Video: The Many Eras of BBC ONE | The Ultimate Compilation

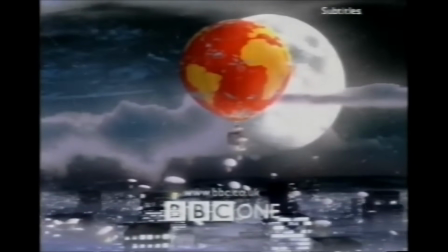The news now on BBC One with George Ekin.
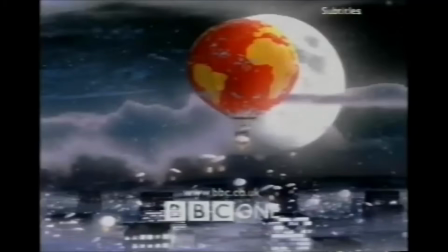The following year, the year 2000, we see the balloon at night again, the moon swamping it in the background, with Santa himself being the pilot dropping presents.
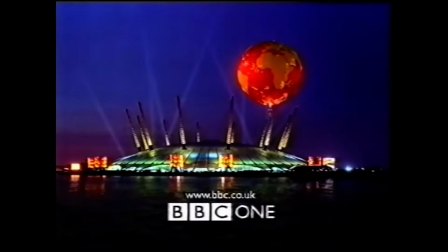This has to be one of the most whimsical and quite frankly magical Christmas idents that the BBC ever produced.
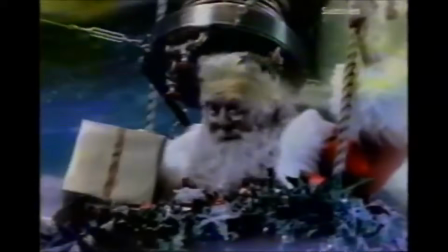The whole thing has an air of fantasy to it, like this could easily be the prelude to some kind of children's story that's about to be broadcast.
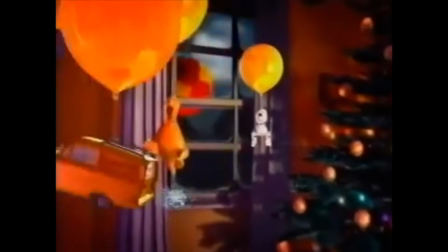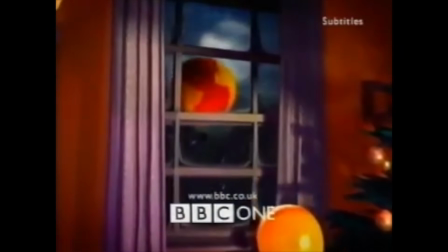Spooky moments with a friendly ghost. Casper is the film on BBC One in 45 minutes.
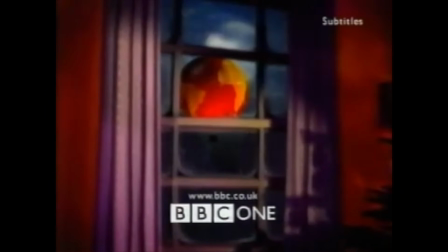Before that, the reassuring sight of Christmas with the two Ronnies.
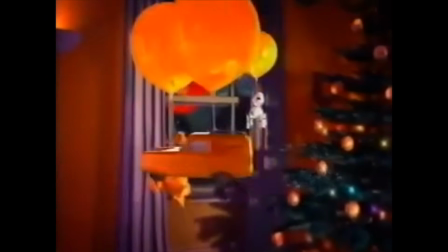In 2001, the final Christmas that the balloons would take flight for,
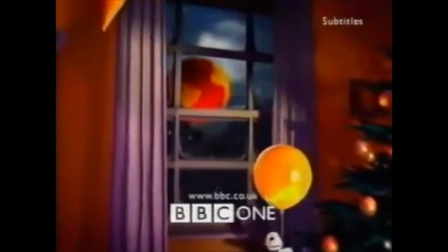we see different objects in a home flying around on their own balloons, or relating to the schedules of the day.
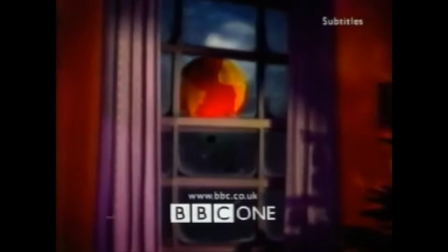The main balloon itself is seen outside, but takes a more subdued role compared to the other festive sequences.
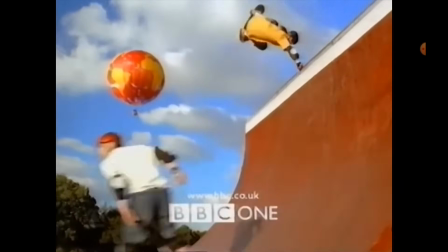Why this happened is arguably linked with what was going on with the main idents around the same time.
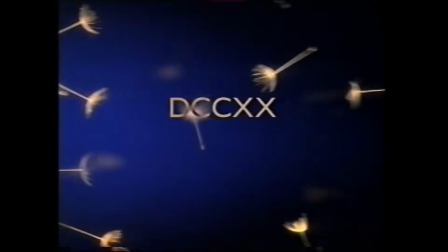The year 2000 marked more change to come for the BBC, with BBC One in particular facing the brunt of it.
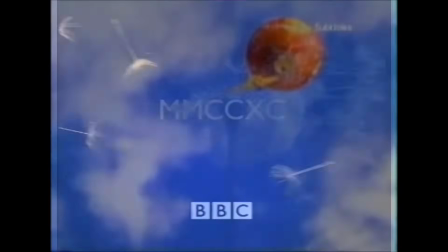In an attempt to make the balloons feel more inclusive, lifestyle-based idents were introduced.
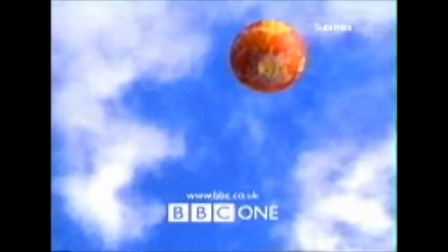These had more of a focus on people, showing us what they got up to in the various scenarios presented,
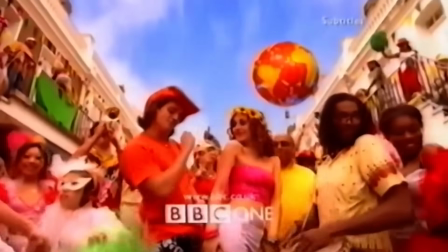whilst the balloon would be seen in more of a background role, flying past, still maintaining a presence,
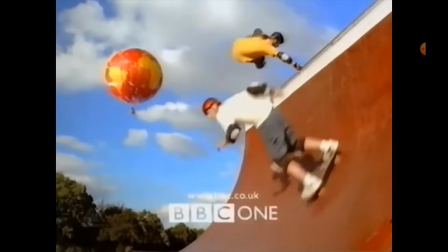though no longer the primary focus. These newer idents aren't necessarily bad, but I do think it's a shame that the balloon, whilst present, isn't the sole focus.
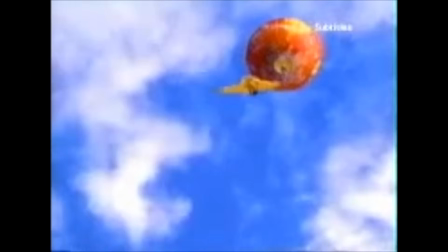I feel with its design and just how eye-catching it is, blending the two elements doesn't really work as well as maybe once hoped.
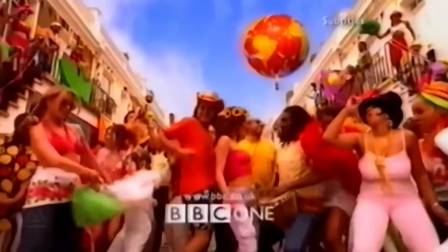And before Parky, the National Lottery Jet Set and Casualty, BBC One, on Saturday night.
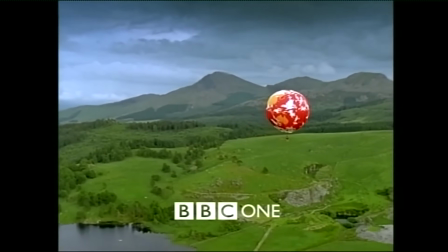In a way though, these later additions to the set would be frontrunners for the set that would replace the balloons.
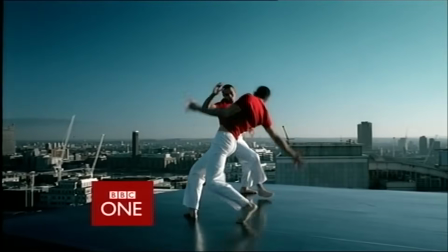A set that was instigated by the brand new controller of BBC One, Lorraine Heggessey. One of her first actions as controller was to order a review into the branding of the flagship channel, believing in her view that the beloved balloon was slow and distant. I mean, balloons are arguably both of those things, but hey, here we are.
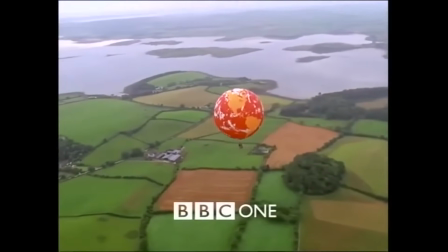Despite her distaste, the balloon would keep flying throughout the remainder of 2000, the whole of 2001, and into the beginning of 2002.
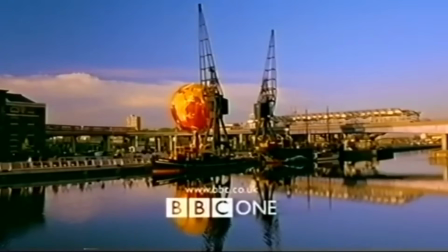Finally, towards the end of March that year, the BBC One balloon would take flight for the final time, before being permanently grounded after nearly 5 years of service.
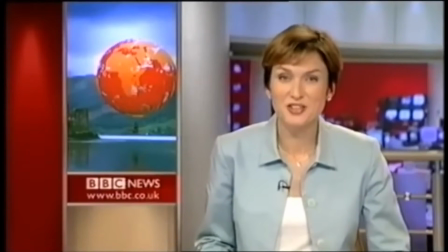The BBC One balloon, remember that, graced our television screens for half a decade, makes its final voyage tonight.
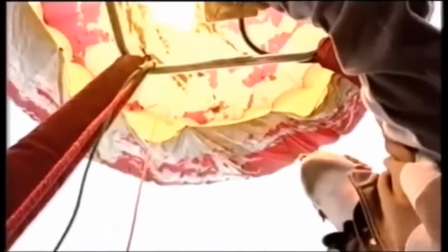After enjoying a flight at the Bristol International Balloon Fiesta in the summer of 2002, the BBC One balloon was kept in storage across the UK for many years.
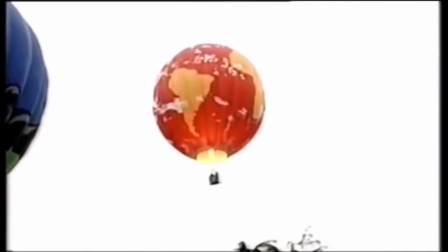Over 20 years later, seemingly out of nowhere,
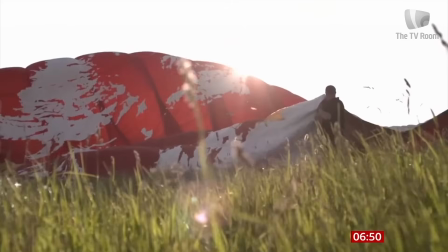the balloon was tested and then flown once more in the June of 2023 at the Midlands Air Festival in Warwickshire.
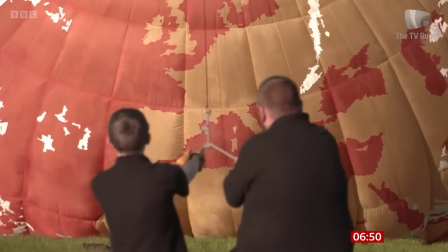Hours of restoration were carried out to ensure that it looked its best for its first flight in over 20 years.
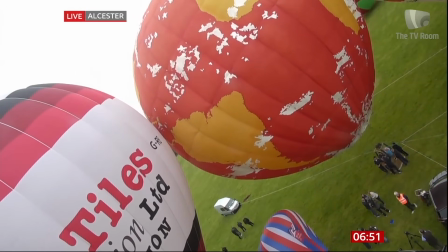And when the moment came, when you see it inflate, it's pretty magical to witness.
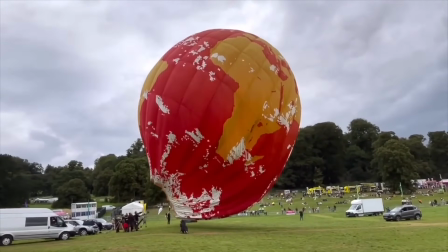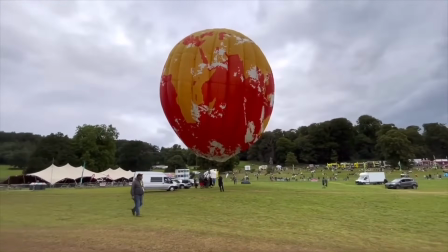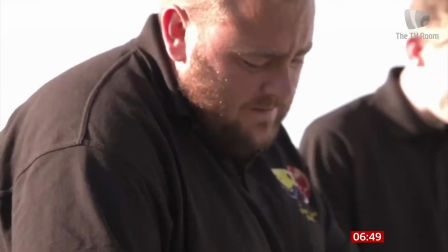The sheer positive responses that came from the BBC balloon being reinflated and flown speak for themselves.
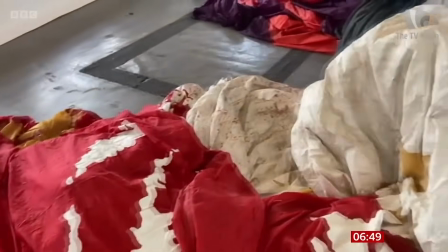This piece of BBC One's iconography has stuck with people for nearly 3 decades.
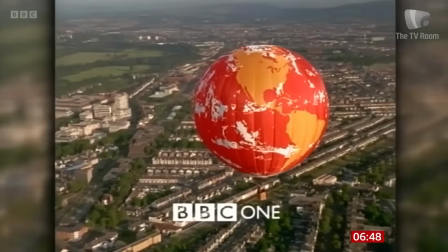Whether you grew up watching it between 1997 and 2002, or saw it later, discovering it for the first time when researching television history,
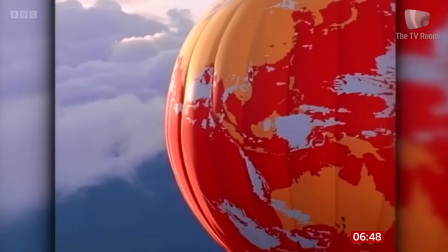the BBC One balloon may not be heralded often as the greatest BBC One ident of all time,
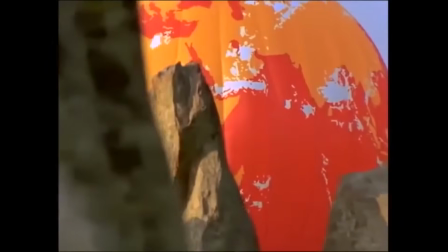but I think, out of everything we've had from a channel that's been around in some shape or form for nearly 100 years,
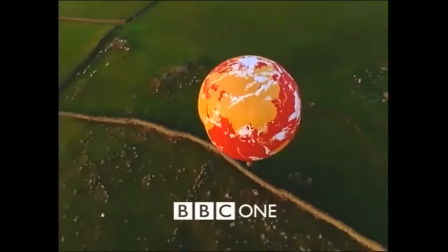it's certainly the most beautiful.